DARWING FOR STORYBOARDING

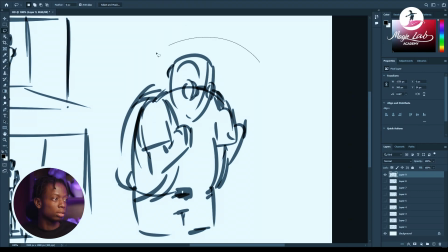I would explain further in, you know, one of our live classes how this shot works and how they trigger emotions. But did I keep? Yeah.
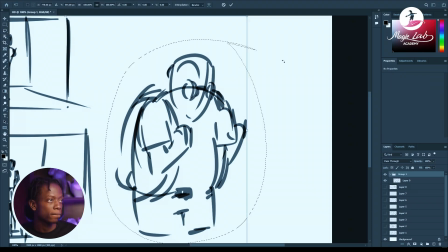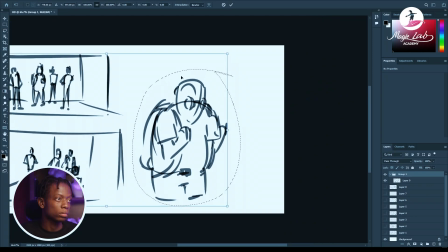Storyboard. Photoshop isn't responding to its master.
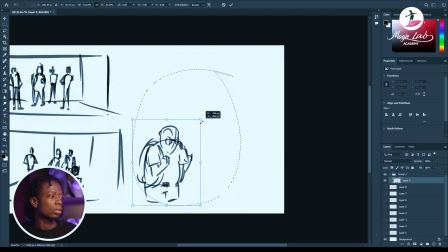So, oh yeah, there we go. Now, this
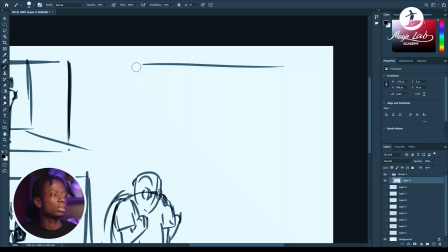would finish the purpose of the shots. We have the bad kids
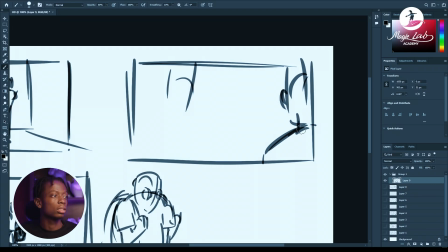standing this way. Where's your lunch money type of situation.
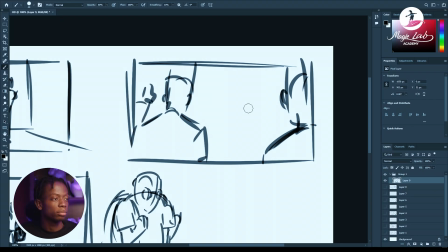And then we have him just coloring here. I don't really want it, please. Leave me alone.
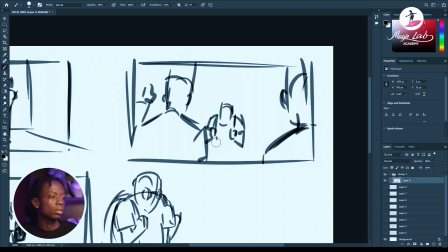Yeah. This shot shows that he's trapped.
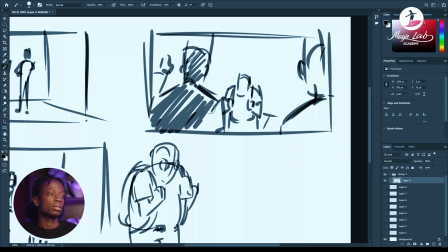Just go ahead and shoot them a bit darker.
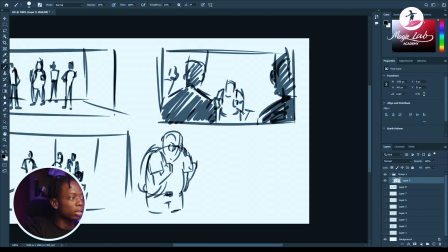You know he's trapped in this situation. He's being interrogated, he's being bullied.
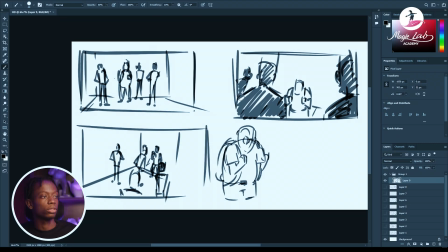They don't even need to lay a single figure on him for you to know that this is oppression.
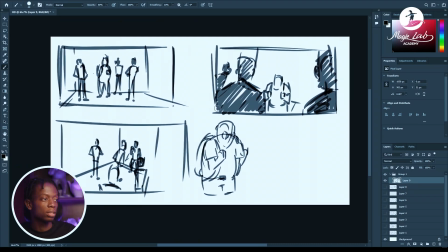So yeah, this is the whole point of, you know, talking about visual appeal.
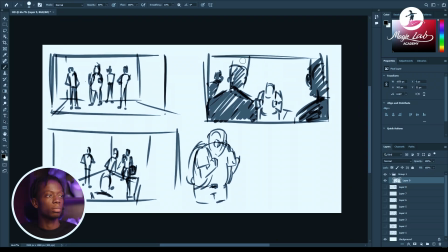Having to, you know, sell out a particular story in a single shot or two shots.
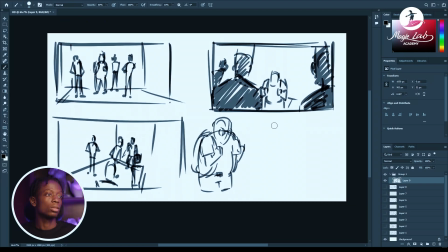Simple, clear. You don't have like a lot of unnecessary things.
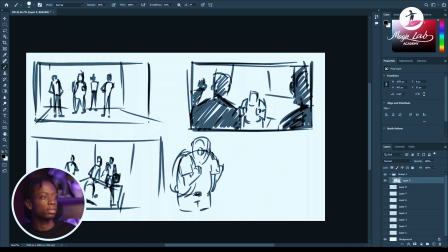Imagine a case where we have a signboard here saying respect me.
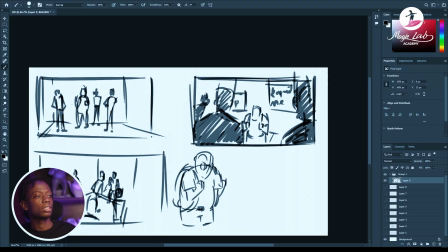Another here, protests, war, just random things.
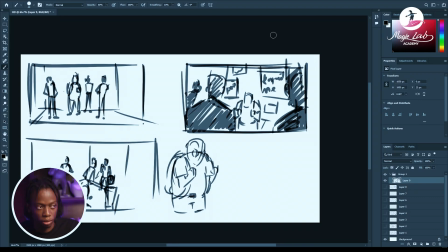It will drag the viewer's mind away from the whole point of the story. Because when the viewer sees all this, he's imagining, okay, he's being bullied, but why are there all these things here?
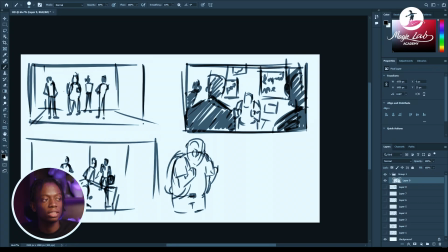He's trying to understand, he's trying to think, like, what is the other meaning that can come out of this, which you don't want,
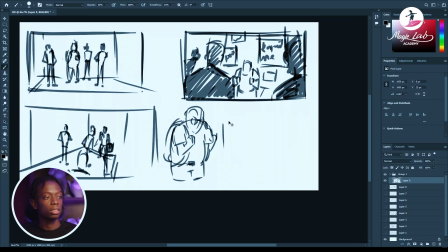except that's intentional, except there's a subtext in it, and another meaning should be derived from it.
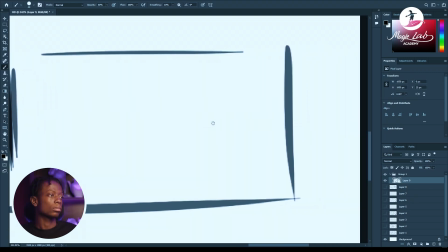Or a case where we have
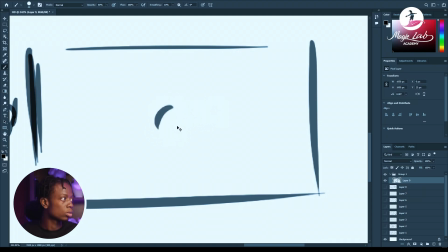a superhero let's have our favorite very well-known hero, Superman, standing up here.